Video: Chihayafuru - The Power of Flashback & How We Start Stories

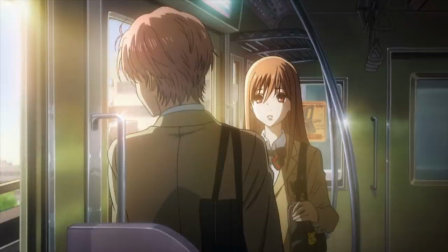489s
It's easy to understand in that moment why Chihaya was upset about Taichi not planning on playing in high
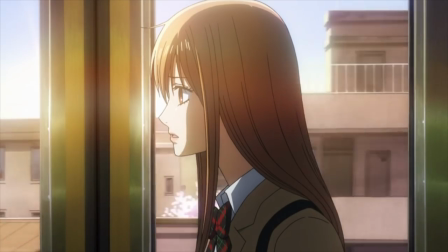494s
school and why she asks if Arata has also found something to replace Karuta with.
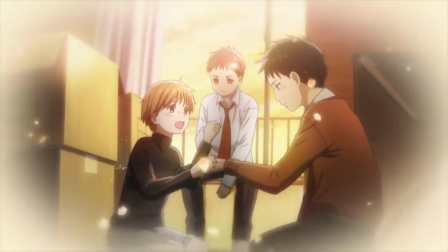499s
It's no accident that the scene that launches us into the flashback features that vignette,
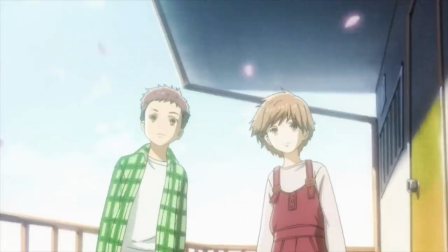504s
and the same way we launched into the flashback with foreshadowing, so too do we end it.
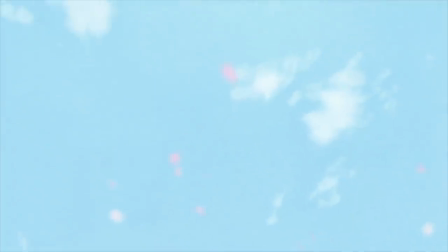509s
The promise that Shihaya makes with Arata about seeing each other again once they both reach Class A,
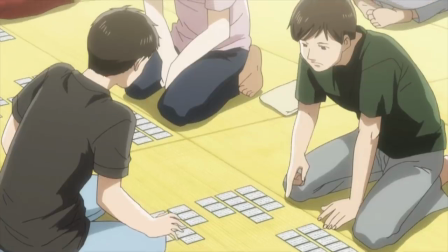514s
bringing us back to the present day where Shihaya is playing in a tournament that will allow her to promote to that very rank.
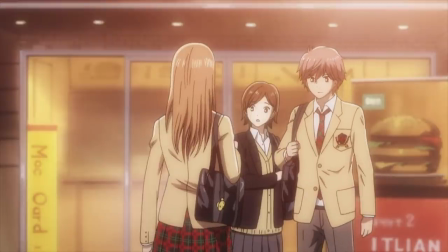520s
That transition back to the present makes clear the emotional stakes, further compounded when Shihaya makes Taichi promise to make a Karata club with her if she wins,
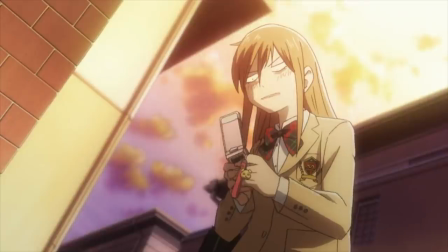528s
and then the re-emphasized clarity of how Shihaya's only connection to Arata at this point is their shared past and presumptive mutual love of Karuta,
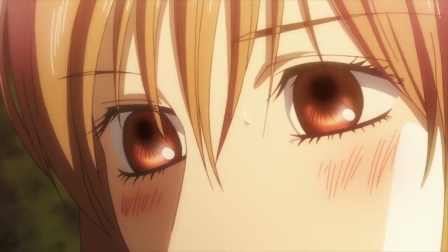535s
as she's unwilling to call him despite being the person she most wants to talk to.
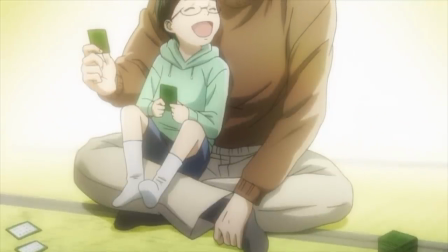539s
Episode 4's lack of Aruta on a physical level echoes throughout the episode, though his presence is felt continuously,
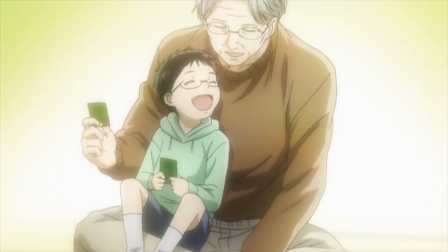546s
not only for the previous point about the phone call,
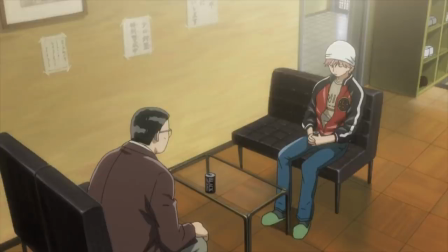548s
but also in Taichi's own comparison of his Karuta ability with Aruta's as the reason he doesn't play anymore in a discussion outside the hall when
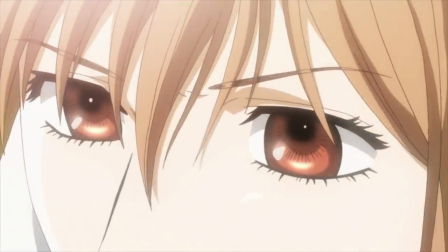555s
the matches are being played. Not to mention Chihaya mentioning Aruta's name as she launches into her counterattack in the final match.
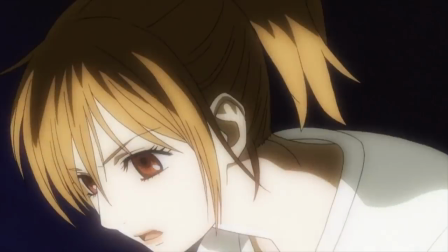562s
That match itself is very well directed in my opinion,
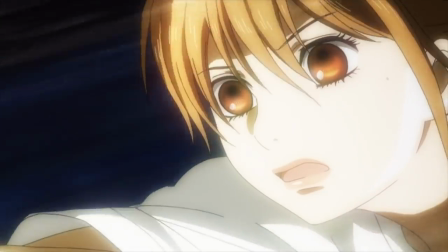565s
still using this as an opportunity to teach the audience aspects of the game while using close up shots and maximizing the camera motion to build tension up until the final moments.
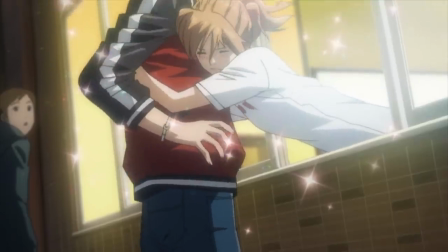574s
The release of that tension after Chihaya wins and becomes Class A is maximized by soft lighting,
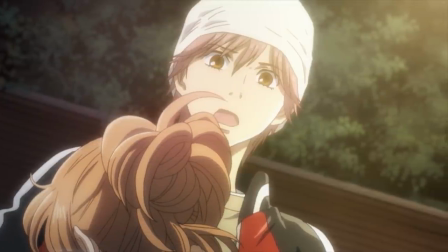579s
some more Sakura pedals, and just the general happiness of both Chihaya and Taichi in that moment.
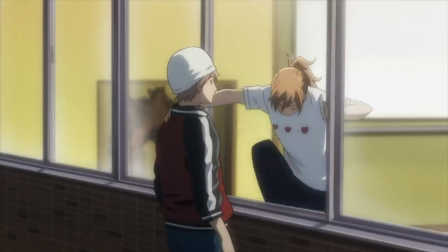584s
With that tone established firmly in the audience's mind, Chihaya calls Arata for the first time, time,
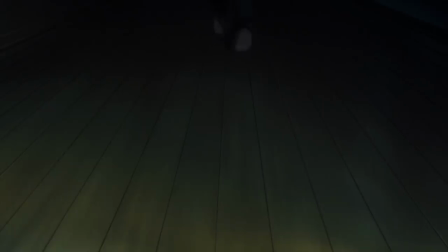590s
she kept her promise, and there's a shared anticipation between both character and audience. We get to see the grown-up Arata for the first time, what's he been doing off screen for three years?
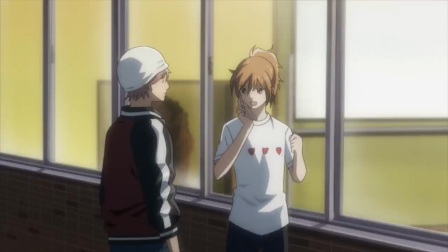599s
Chihai has been waiting for this moment for so long! And then...
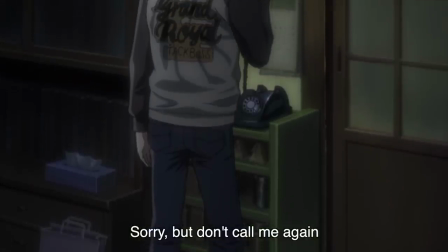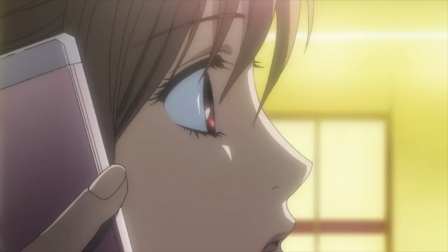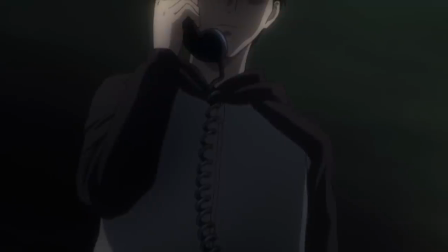616s
The lighting and music tell you everything you need to know in terms of that tonal contrast,
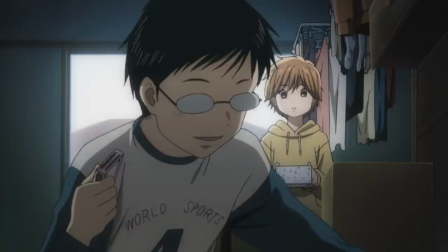621s
But after 3 episodes of watching that young boy talk, play, and live Karuta,
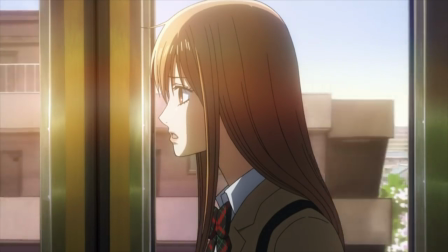626s
to be greeted with that? Not to mention how Chihaya had a sad reaction to Taichi no longer playing, someone who wasn't nearly as obsessed with it as Aruta was.
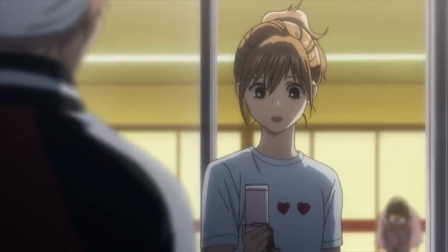636s
You can just feel the betrayal and confusion emanating from your screen at that moment.
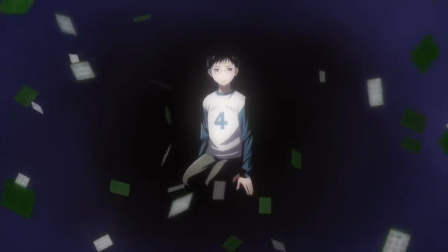640s
And if that moment doesn't have you asking the question, what on earth happened to this guy that made him say those words to give up on his dream of being the master, I cannot possibly relate,
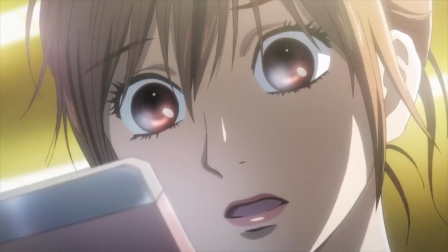650s
because you know damn well I watched the next episode with bated breath, and from that moment on I was sold,
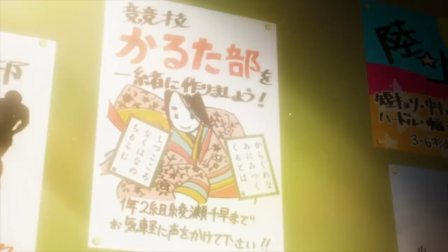655s
because Chihaya Furu had got me on its premise, its execution on hooks, and most importantly,
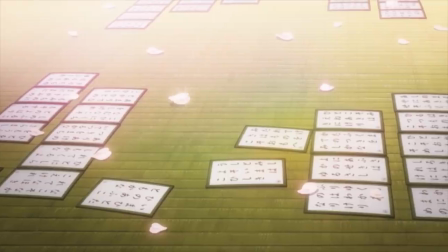660s
its characters. Before we wrap this video up I want to jump back really fast to talk about the structure of the first episode again.
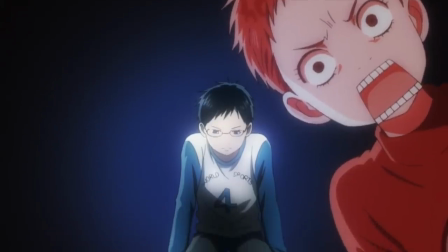667s
I feel like whenever I talk about writing structure there's a strong, so what, or no duh response.
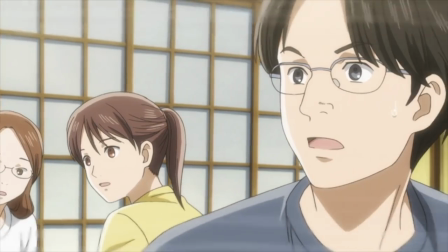673s
Like of course it was structured the way it was, how else would you structure it to be so effective as those stories come out of the ether fully laid out.
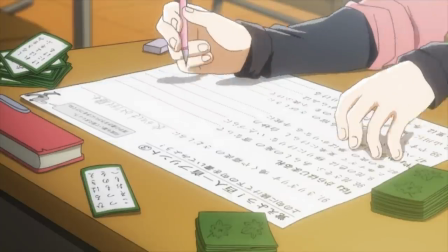680s
Which they're not, we're just seeing the end result and usually there was some thought put behind it,
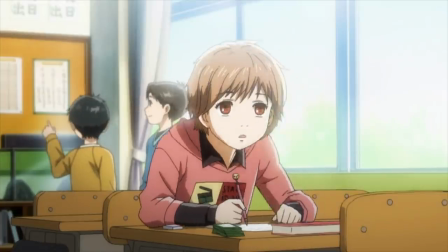685s
but I think you'd be surprised if you had that no duh response, and hopefully this will still be interesting to you if not,
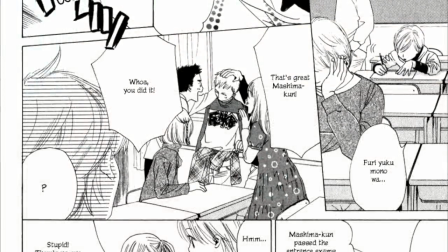691s
that the manga for Chihayafuru starts in the flashback.
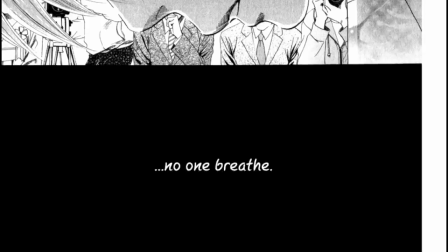695s
While the first few panels are Chihaya playing in presumably the queen match, it provides basically no context,
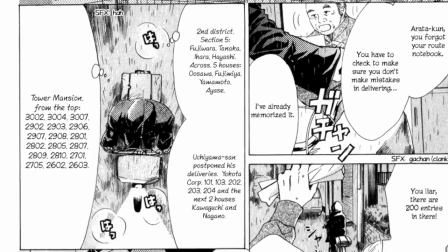701s
so when we're dropped into the past, all we know is that there's kid riding his bike in the rain where he drops off a newspaper at a young girl's house.
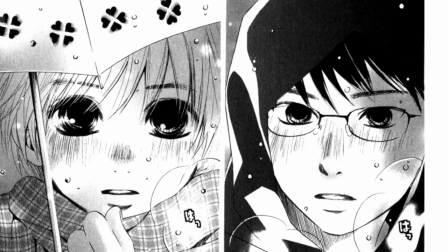707s
We only know this event matters because of the panel spread, but we don't know why it matters or have anything to grab onto at this point.
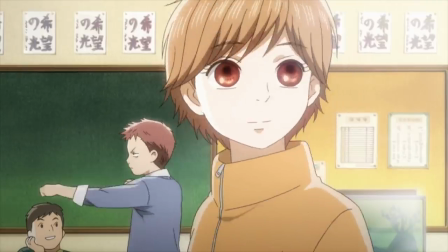713s
In the anime, not only have we already met Arata, albeit briefly, but we know that this person is important to both Taichi and Chihaya in the future,
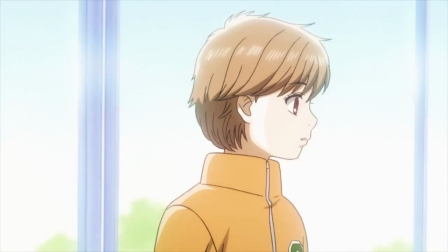720s
so seeing it laid out like this builds the anticipation for those later moments when they're all together.
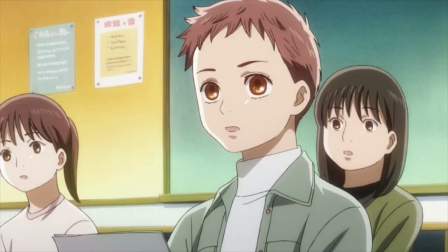724s
There are a bunch of other small adaptational changes to the order of events there too, too, pacing them out a bit more to make it feel like not everything is happening all in one day,
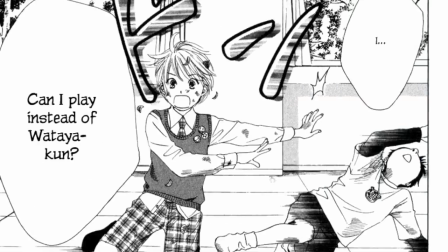733s
and I'm not saying that the manga's ordering is worse.